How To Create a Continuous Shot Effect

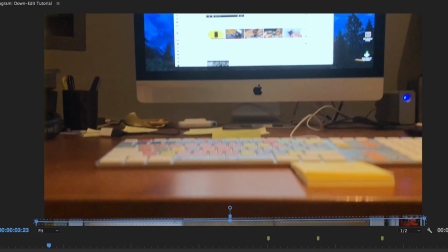4:11 And with the mask back on. And I'll step through this.
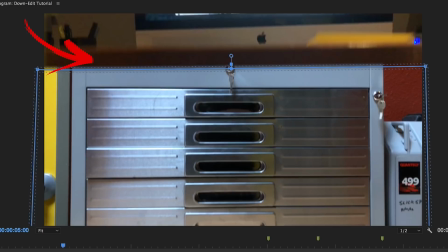4:18 You can see the blue outline of the mask I created.
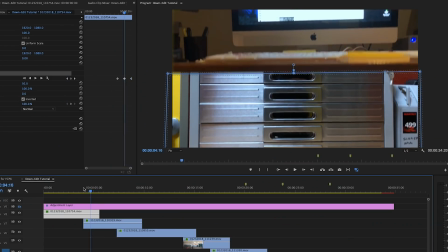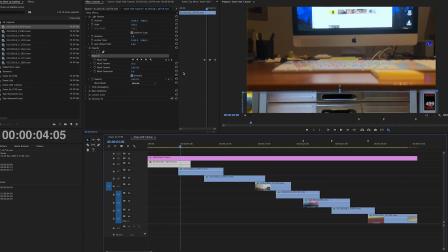4:26 So the tricky part is just following the movement, and you actually use keyframes, which are right here,
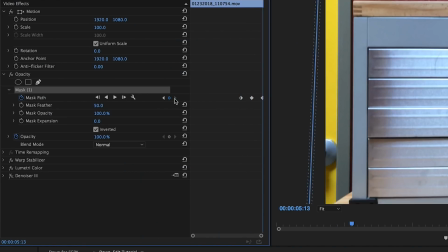4:33 and you keyframe it as it moves along.
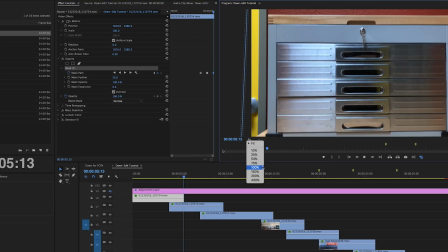4:40 So normally I would probably go in and draw the mask full screen.
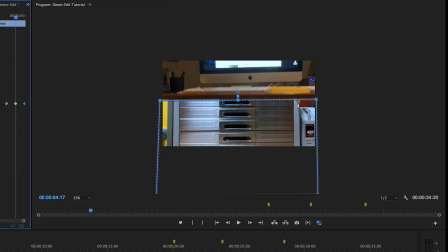4:46 A little easier to see this way.
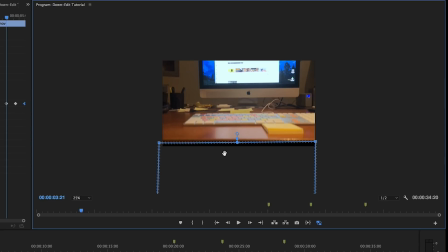4:51 And then you can just move the mask around as needed, depending on the shot.
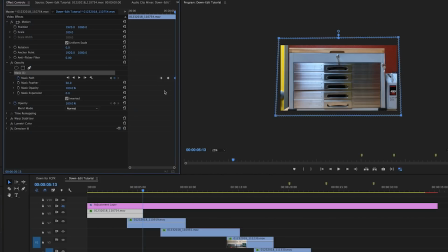4:55 Normally when I keyframe, I do ease in or ease out, but on this, I kept it linear.
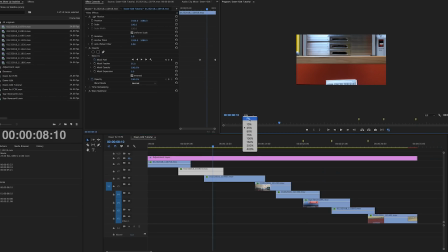5:01 You wanted constant motion, constant speed. You can see a little junk down here on the corners.
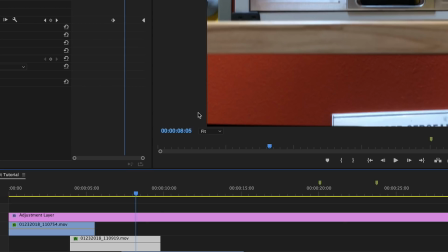5:08 I didn't worry about that because I actually letterboxed this for the final version. Stepping through this one here, I'll show it with and without the mask.
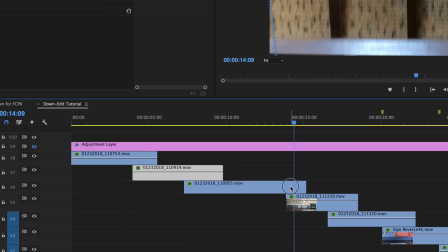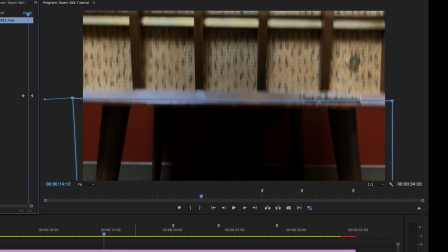5:21 So you can see the mask outline there, but I've got it turned off. And that's what it really looked like.
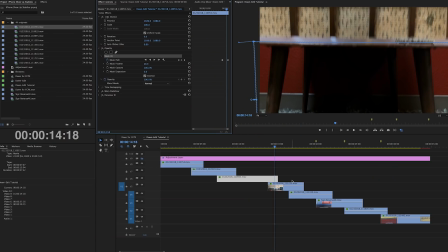5:28 The idea, of course, is to find objects with straight lines and then blend those two together to make it look like it's a seamless transition.
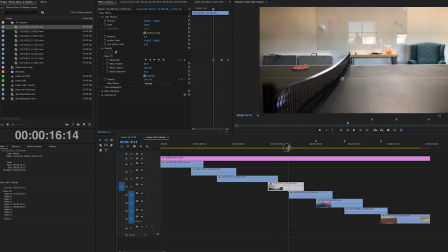5:38 So some of these worked better than the others. I like this transition between the ping pong table and the foosball table.
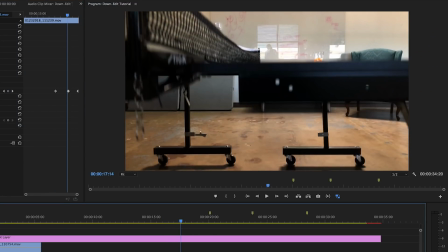5:44 The ping pong table, it's got a nice straight line there. You can see below the table there.
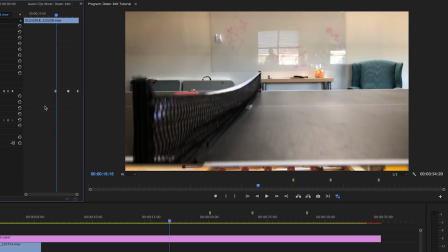5:51 So when I added the mask, step through that.
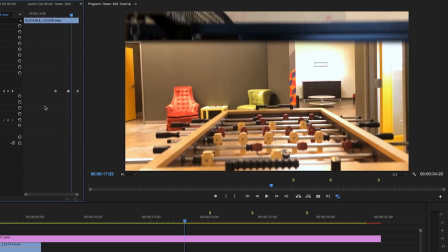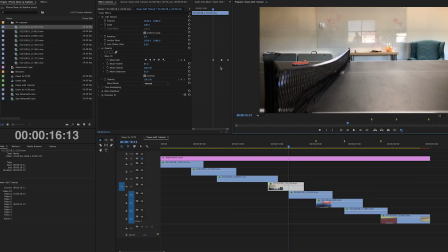6:01 That one's a pretty cool effect. And by the way, you can see me right back there in the window reflection.
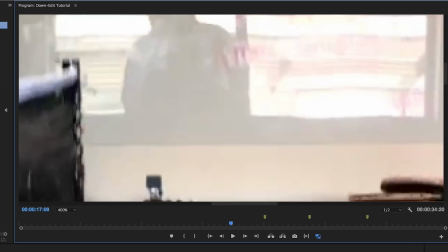6:10 Trying to see if you can see the camera. You can't really see it. But I'm just slowly lowering the camera with the tripod.
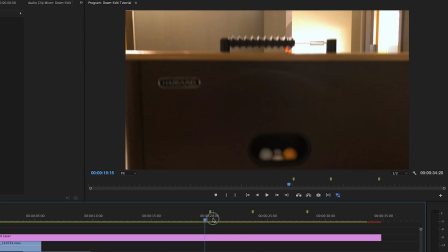6:18 These edits, while feel continuous, they obviously are stylized.
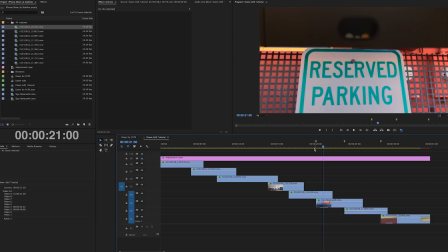6:23 You could do the same thing and make it look realistic, like maybe going down the side of a building or going side to side across different things,
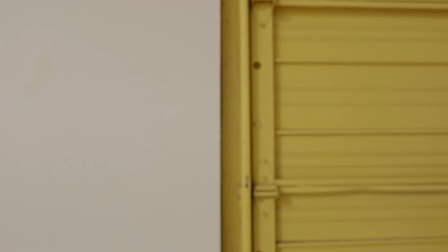6:31 and it could actually look realistic, like you're really continuing to pan. And then the hit at the end is just a camera shake effect.
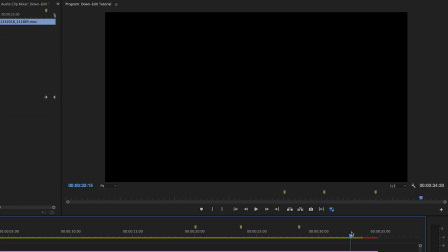6:38 So the idea being the camera that was moving from top to bottom hit the ground.
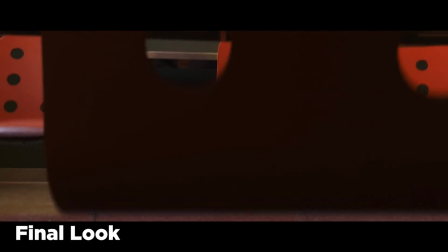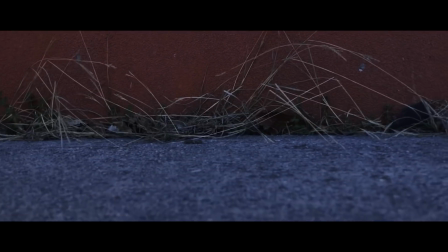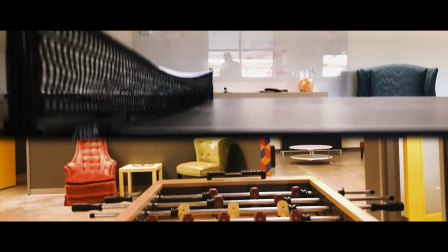6:53 Now, I shot all these in about 20 minutes around my office, did it all handheld,
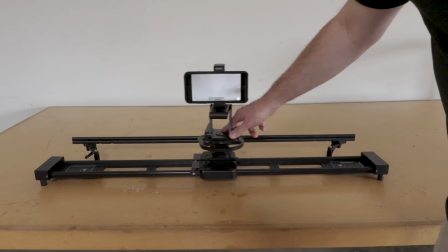6:58 and so you could use this technique in a much more advanced way using dollies or gimbals.
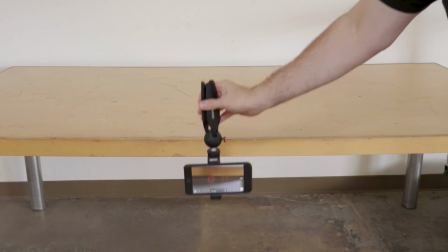7:04 The key, though, again, is consistent speed to make all the shots match and keeping the camera in the same line the best you can.
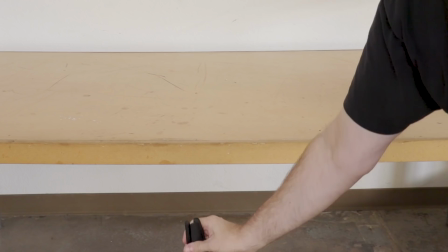7:11 Warp stabilizer can help a little bit with that, but doing those two things will help your shots edit together more seamlessly.
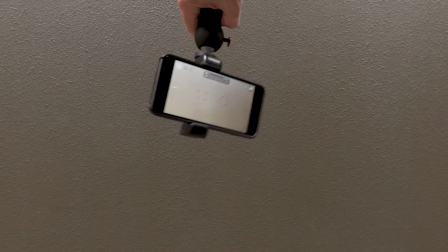7:17 So this is a lo-fi, pretty easy way to do what I think is a pretty high-end look, especially if you take the time and think about the way your shots are going to connect.
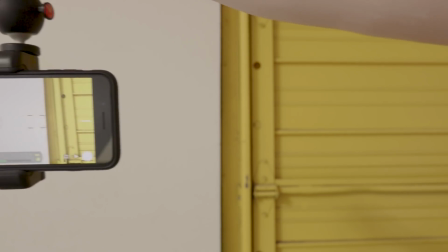7:26 Think of creative ways to use this, whether it's in short films or vlogs or what have you.
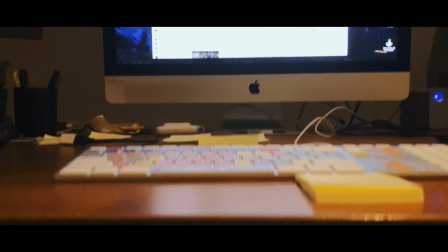7:31 So do you guys use editing tricks like this? Definitely let us know in the comments. Please like, subscribe, hit that bell notification.
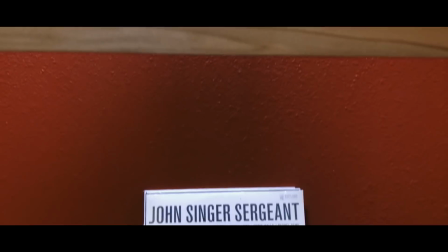7:38 Thank you for watching, and we'll see you guys in the next one.